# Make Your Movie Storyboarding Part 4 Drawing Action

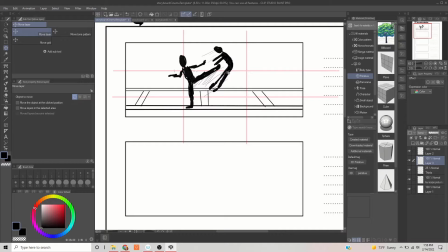[4:13]
So now that we've got this little action, where does it look best? This is almost center framed, right? This is, you know, your main actor, your hero throwing the kick is here along this line. And then this guy's not quite along this line because, you know, it's composed there.
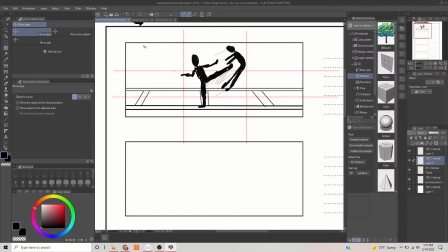[4:31]
But if you center it more, there's a lot of empty space here and empty space there, right? Sometimes that looks good, but look at the actual weight of the frame. To me, when you center everything, when you center all your shots, it just looks a little bit too neat.
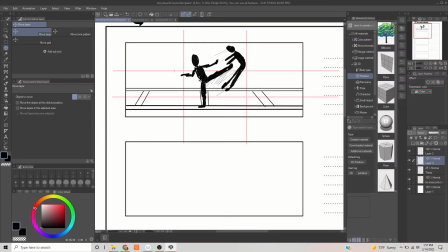[4:50]
The thing about life and art, to me, asymmetry is more important than symmetry. And the Japanese are really good on this. If you look at a lot of Japanese art and a lot of Japanese architecture, it embraces asymmetry instead of symmetry,
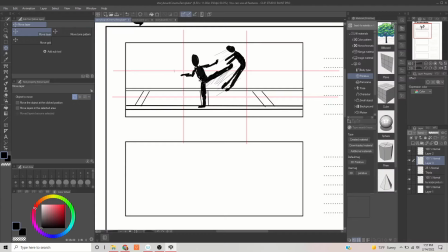[5:08]
because nature is asymmetrical in many ways. And so that's why I prefer to put them there and not here. Definitely not there. The only reason why you would put them there is if you've got some major action going on in here.
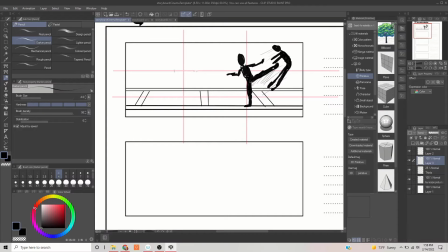[5:23]
So if they're, for example, you're doing a Marvel movie now you've got, you've got Spider-Man's throwing a kick there, and let's say the Hulk is, he's going to be bigger, is got a guy by the neck,
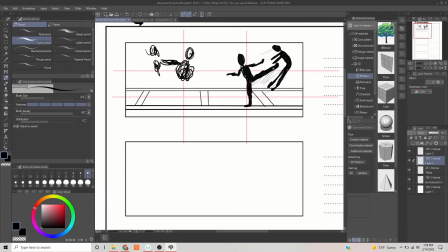[5:41]
and he's got a guy up here like this, and he's getting ready to Hulk smash. So you can see there's their fist, and he's going to pound this guy into the ground. There's Hulk. So now you got multiple characters doing an action scene.
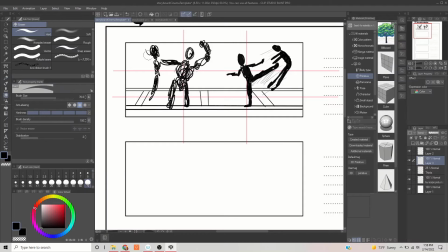[6:00]
Yeah, then you balance it out, right? But if it's just these two characters, this framing just puts too much negative space there unless there's a specific reason why you're doing that.
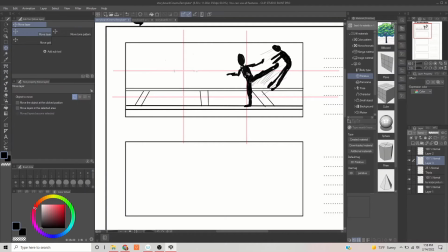[6:14]
Otherwise, you're going to want to make it more, to me, aesthetically, that's where you want to frame it.
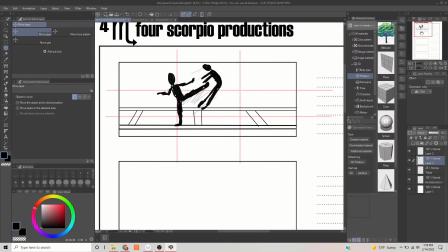[6:20]
That's where you're going to want to frame it. Okay, so that's, basic martial arts action.
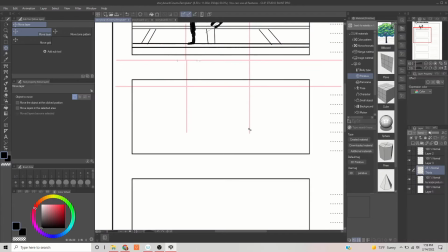[6:26]
If you're doing a dogfight, say you're doing like a Top Gun type of thing, and you got,
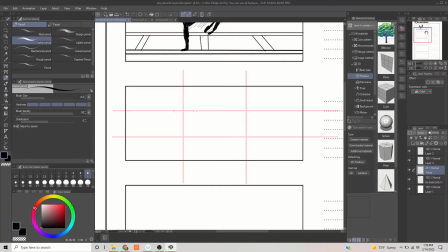[6:36]
when I was a little kid and I grew up with Star Wars, it was easy. I used to doodle around instead of like paying attention in school. I used to doodle around drawing a lot of little X-Wings and TIE fighters. So let's do the Death Star, okay? Let's just do a little bit of the Death Star run so I can talk about this. So using this layout again, we're going to have the Death Star in the foreground.
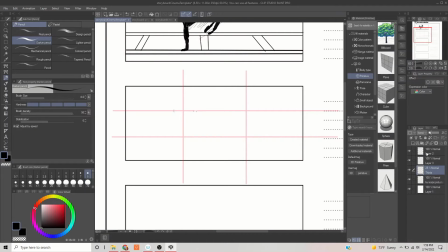[6:56]
Whoops. Let me bring that onto the correct layer. There we go. That way there's the Death Star. And you're really close to the Death Star, so it's almost like the curvature of the Earth. It's a curvature of the small moon, the space station, right? And then, of course, how do we know it's a Death Star?
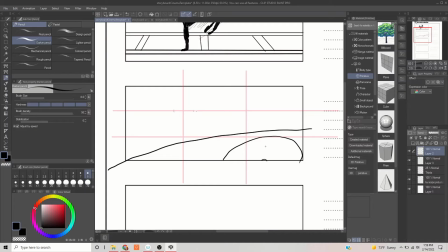[7:13]
Because we've got the super laser cannon right there. And then there's the little equator, which I used to think was the trench, but it's not. Any of you Star Wars experts out there know what I'm talking about. But, when I was a kid, I didn't know any better.
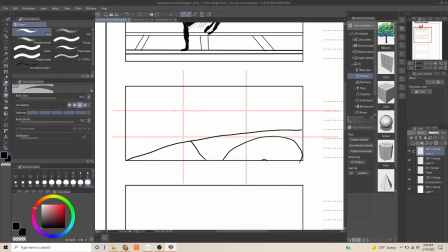[7:29]
And so now you're going to want to compose this basic shot of, let's just say, Luke Skywalker is being chased by a TIE fighter. This is before Darth Vader comes out. So I'm going to put my X-Wing here.
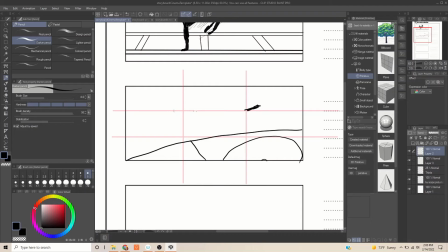[7:46]
Now you want to do a rough instead of a detailed of the X-Wing. The X-Wing basically, if you're rough, is a triangle. A rough triangle like that. And then there's 4 engines like that, like 4 circles, and along each of them is the X-Wing.
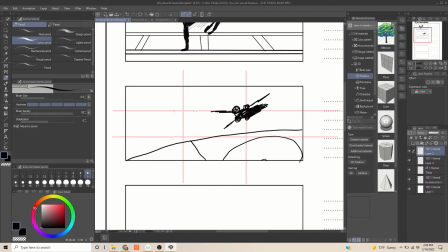[8:04]
So one wing's up like that, one wing's there like that, one wing's like that, one wing's like that, and then on the tips of the wings are the lasers. And this guy's Luke's going that way, but he's being chased by a TIE fighter, and the TIE fighter is basically an H with a ball in the middle, right? H, 2 sticks.